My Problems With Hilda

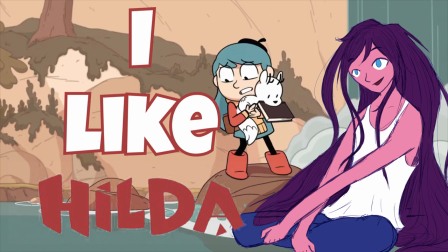Let me make one thing clear, I like Hilda. I think it's a good show and I would recommend it to just about anyone.
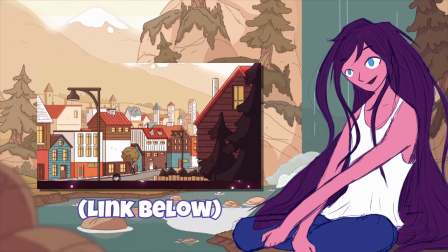In fact, I liked it enough to make a goddamn AMV about it, so none of y'all get to say that I'm hating on Hilda for no reason.
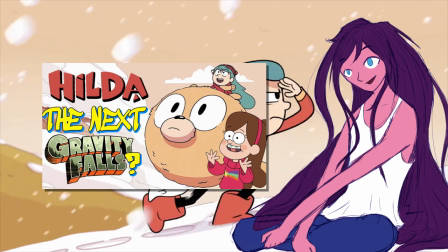That said, I've noticed that pretty much everyone talking about this show is treating it like the next Gravity Falls, and again,
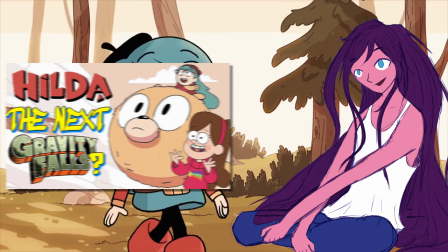while I like Hilda, I do think there are some noteworthy attributes in this show that prevent it from being a masterpiece.
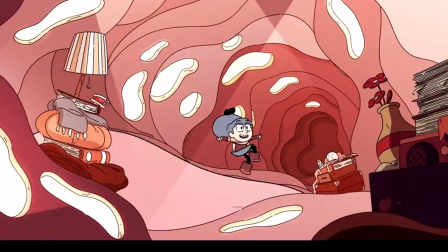I'm also going to preface this by saying that the point of this video is not to be an all-encompassing review of Hilda,
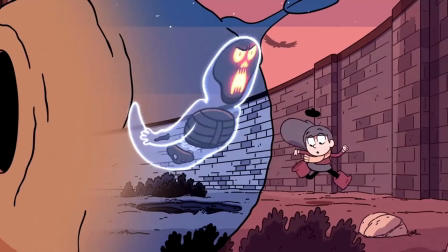and as such, I won't be primarily focusing on the many pros of this show. There are very few things I could compliment Hilda for that haven't already been brought up in other videos about it, so I'm just gonna direct you to some that I largely agree with to save on time.
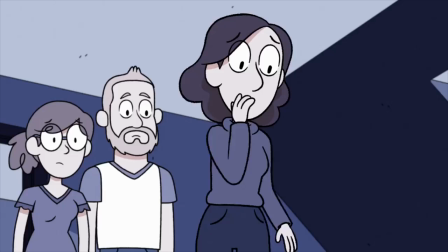Oh, and uh, spoilers, duh. One of the biggest disappointments I had with this show was how Hilda's relationship with her mother was handled.
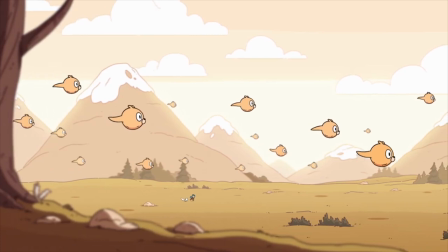The first three episodes were by far the strongest part of the show for me, partly because they invoked an incredible sense of wonder and desire to explore the world of this show,
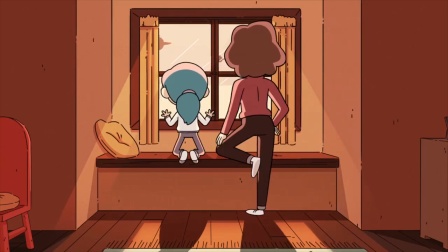but primarily because of how phenomenally Hilda and her mother, Jahana, were written.
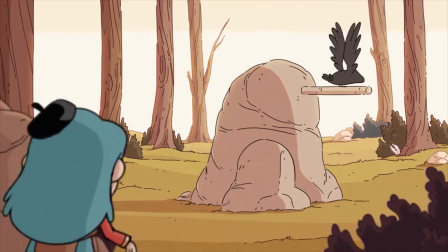When the show begins, Hilda is completely satisfied with her and her mother's living situation because it allows her to go off exploring and adventuring in the forest whenever she wants.
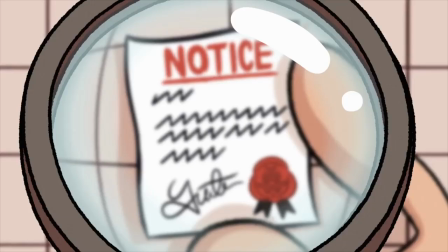However, Jahana wants to move into the city Trollberg where she grew up because it's a safer environment than living in the woods.
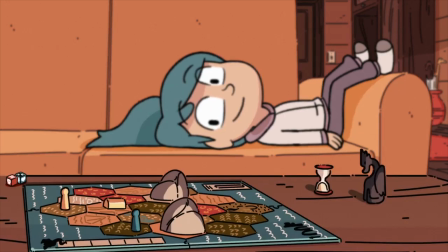What I love so much about this conflict is that both parties are completely justified and sympathetic.
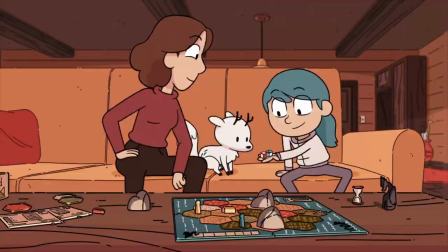It makes perfect sense that Hilda wouldn't want her life uprooted, and we've seen how much fun she has exploring the forest,
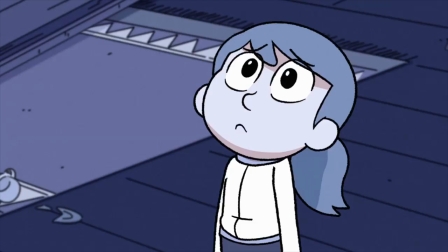but it also makes perfect sense that Johanna would prioritize her daughter's safety above all else,
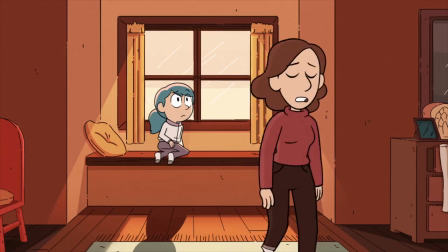and we've seen multiple times how dangerous their living situation can be. On top of this, the conflict between them is given depth from their dynamic as mother and daughter,
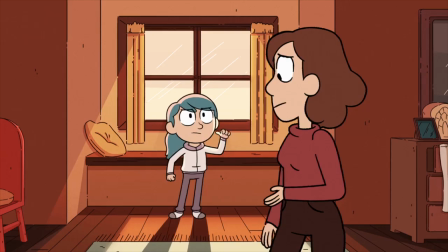because neither of them wants to make the other unhappy, and they each sympathize with each other's motivations.
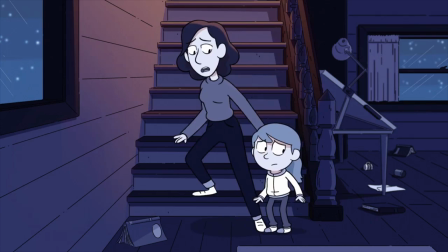This not only makes their relationship far more heartwarming, setting a precedent for what the tone of the series will be,
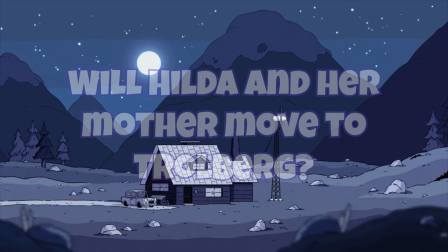but it gets the audience even more invested in the big question of the first two episodes. Will Hilda and her mother move to Trollberg?
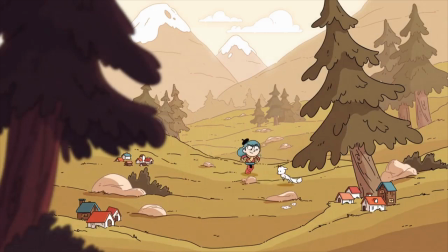This is because either possible answer to that question is equally likely, and the outcome will have a huge effect on the show moving forward.
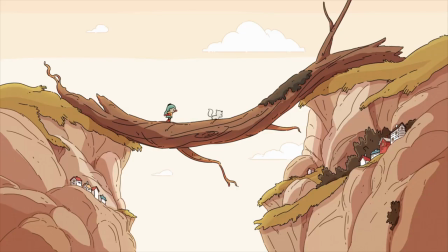And what's more, I love how they answered that question.
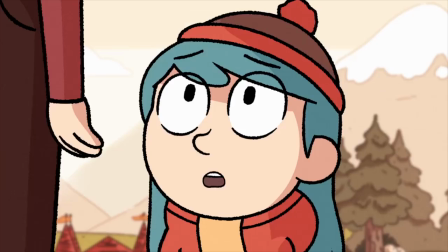Having the giant step on and destroy Hilda's house not only serves as an obvious parallel for how Hilda and her mom affect the elves,
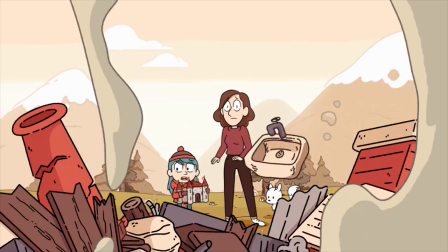but it takes the agency away from Hilda and Johanna. They no longer have a choice but to move, which means that the core dynamic which has been set up between them,
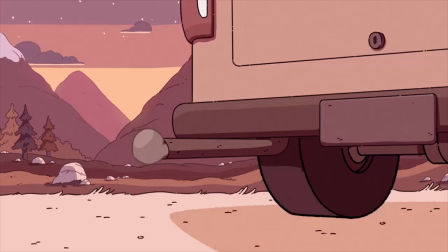Hilda valuing adventure and Johanna valuing safety, is left unsolved, meaning that it will continue to be an aspect of the rest of the show.
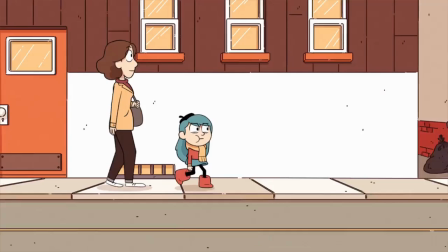And in episode 3, that happened.
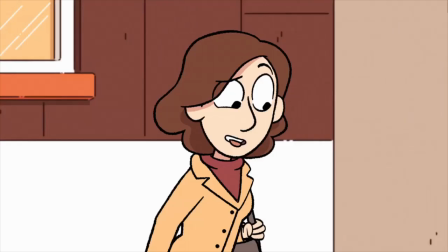Hilda is naturally upset with the new living situation, but her mother shows how the city can be just as exciting as the forest, and the show really sells this message.
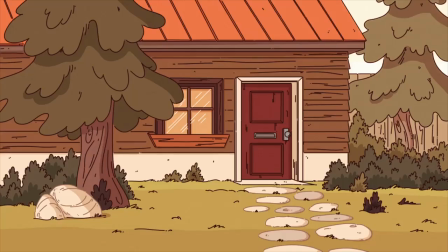The way Johanna explains how each house is a different color and each mailbox has a different design and stuff was wonderful,
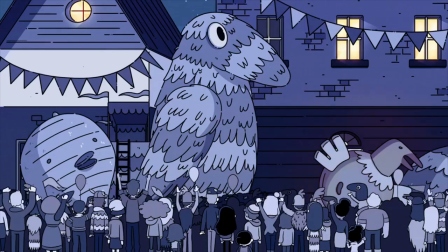as was learning about the unique culture of this city and how they throw an annual festival for the Great Raven.
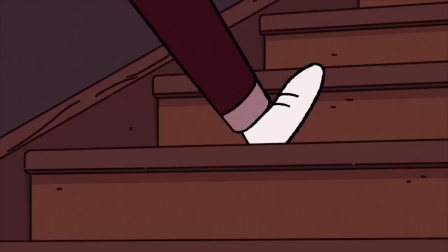The strongest moment that conveyed this for me was when Hilda and her mother rush to the roof of a building and look out onto the city,
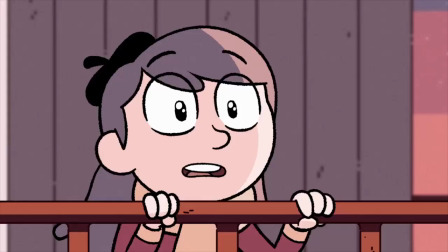and… it's beautiful, it's spectacular, it's breathtaking, and a bunch of other adjectives.
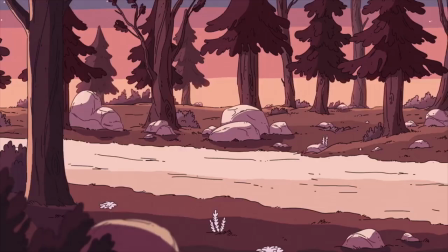When I watched those first two episodes, I was sad that Hilda and her mom were moving to Trollberg for the same reasons that Hilda was.
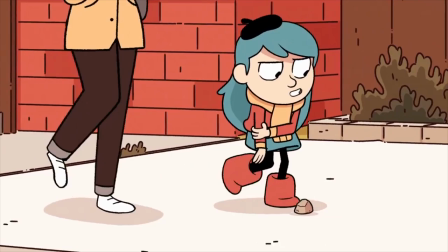The city didn't seem as interesting to me as all the creatures and landscapes that were present in the forest.
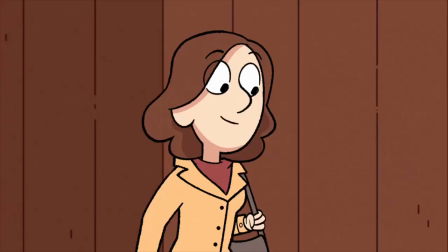And throughout episode 3, I continued to be in the same mindset as Hilda,
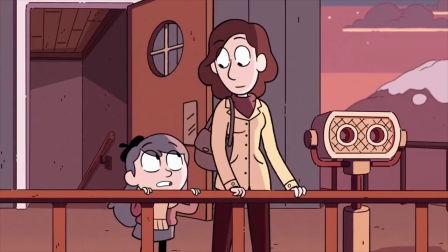and so when Johanna was revealing all of this stuff about the city to Hilda, it felt like she was talking to me.
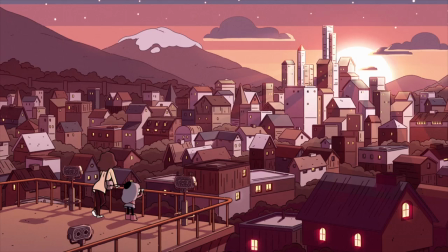This single frame is the peak of Hilda's quality for me, because in a split second,
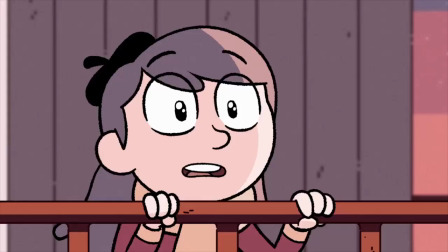everything Johanna had been saying fully hit me, and I knew it did the same thing to Hilda even before the camera cuts to her reaction.
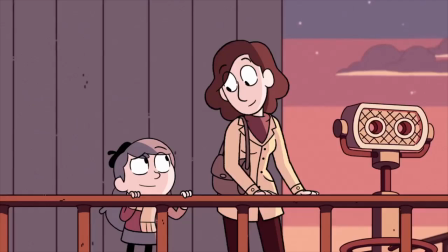Suddenly, I became ecstatic at the prospect of continuing this show because this scene was telling me that everything I loved about the first two episodes would continue to be present,
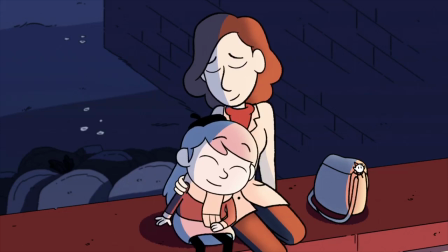and it would be built off of this character relationship that I had grown extremely attached to.
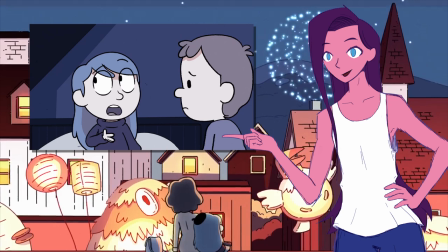Wait just a moment, I hear the audience saying, I thought you said you were disappointed in how Hilda's relationship with her mom was handled, but it sounds like you loved it.
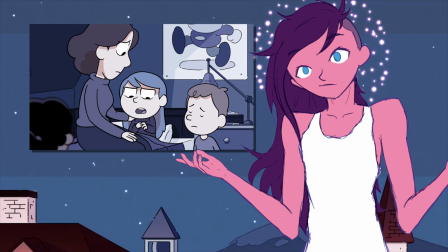What's the problem? The problem is, we still have three-fourths of the season to get through.
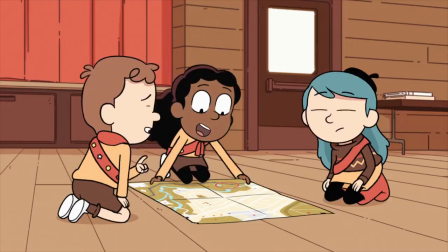Starting with episode 4, we get introduced to Frida and David, and from this point onward, Hilda and her mother's relationship becomes a side plot that goes almost nowhere.